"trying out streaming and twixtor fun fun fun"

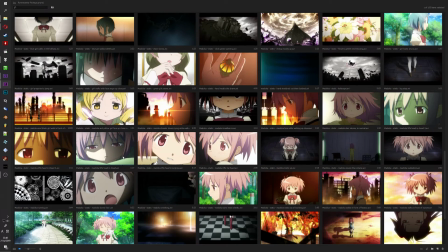Let's see.
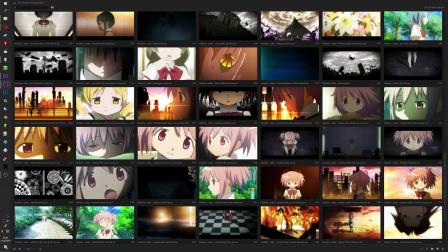Another interesting thing that I do is
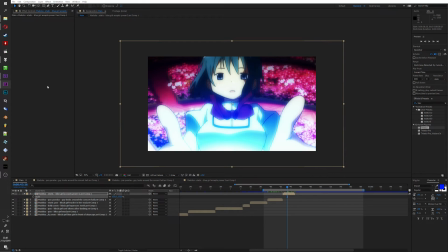I came up with this while sitting on the toilet. No, I'm just kidding. But you know, it's one of those ideas that you get while doing some stupid shit, like, you know, taking, I mean, not stupid shit, but you know, when you have shower thoughts or
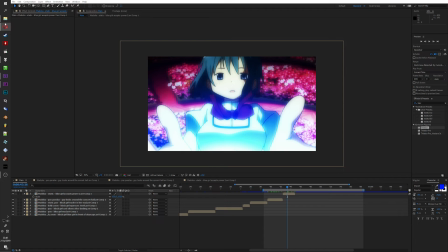stuff like that, you come up with crazy ideas. So the one that I came up with is, let me just open my latest project in a sec. Where did I leave it?
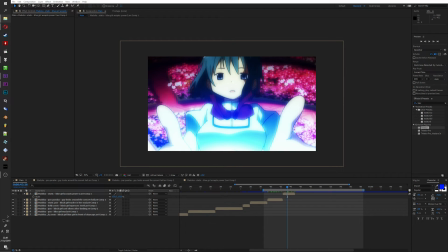Is it this one? I think so.
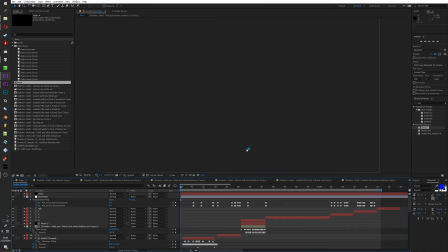Nope, we don't want to. Or actually, maybe we wanted to save. Oh, whatever. Doesn't matter.
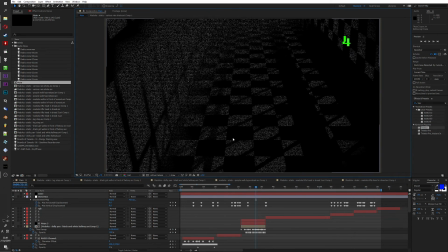So, you may have seen this video already. It's the one I've uploaded a couple of days ago.
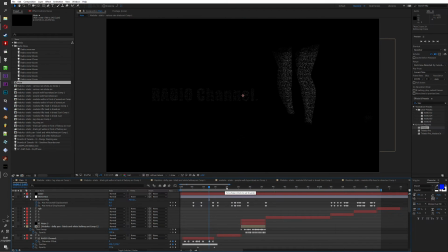It's pretty niche. But what I wanted to show
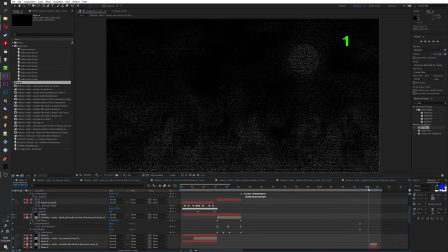is this part here.
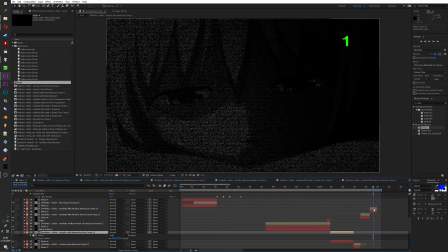Okay, let's see. This one looks better.
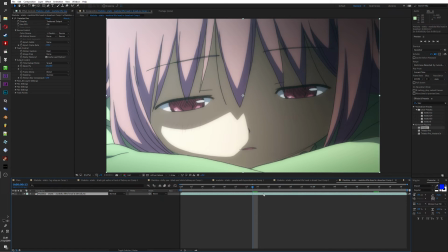The thing is, in the video,
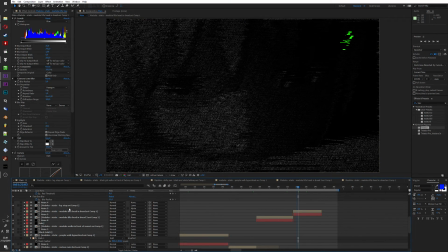if I disable the effects, wait, how do I disable the effects again? God damn it, I forgot how to use this software. We disable the if we disable,
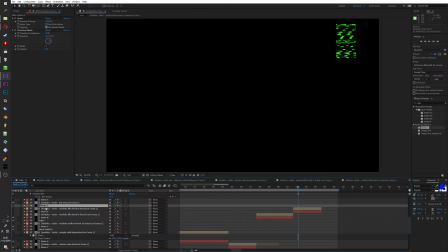god damn it, how did I use this? Okay,
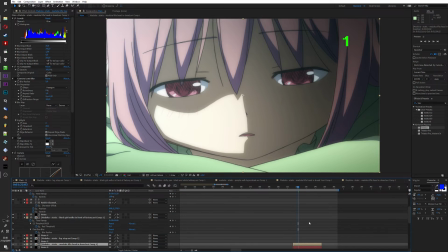right. If we disable the effects,
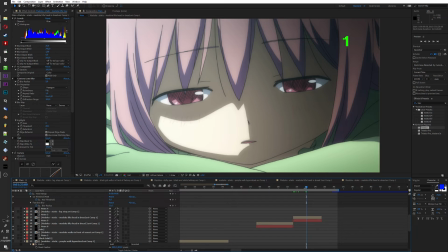we can do this. So the layer itself is interpolated, as you probably have seen before.
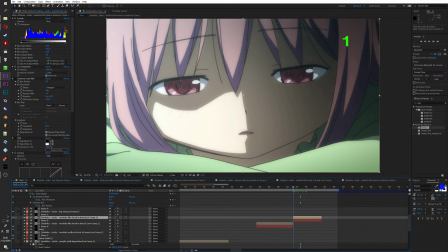So there's movement every frame. The thing is, the problem, or well, the thing is, in the anime, you know, in your cartoons,
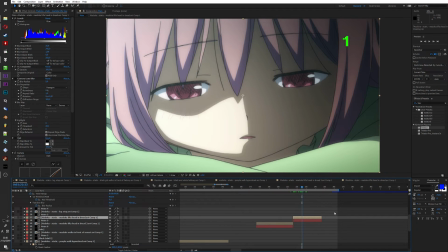things rarely move at 24 frames per second, so it's rare that an animation happens every single frame. So if you put that in your music video and pair it with normal looking scenes where there's movement like every second frame,
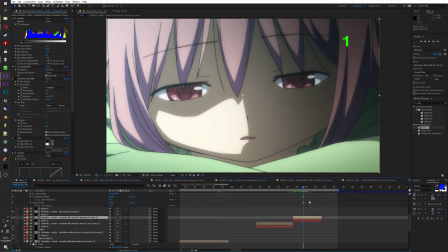it looks a little bit out of place. And you know, usually you can tell that this is not like original animation, but there's a way to trick a viewer by using an effect called
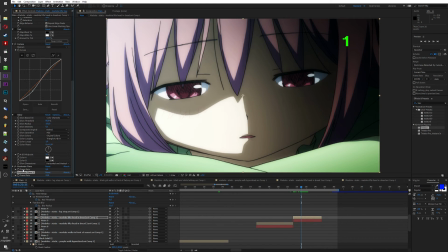posterize time. And what, oh wait, actually I already use it. I'm just disable the effects and I'm not thinking clearly.
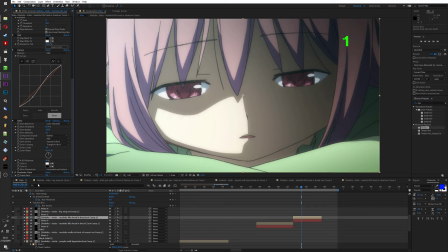Alright, so what this thing does is it limits the frame rate of the scene to the value that, well, you put in. I put in 8 FPS, that means the face is moving every 3 frames. So now,
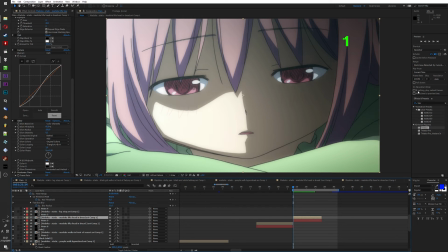that was a bit loud.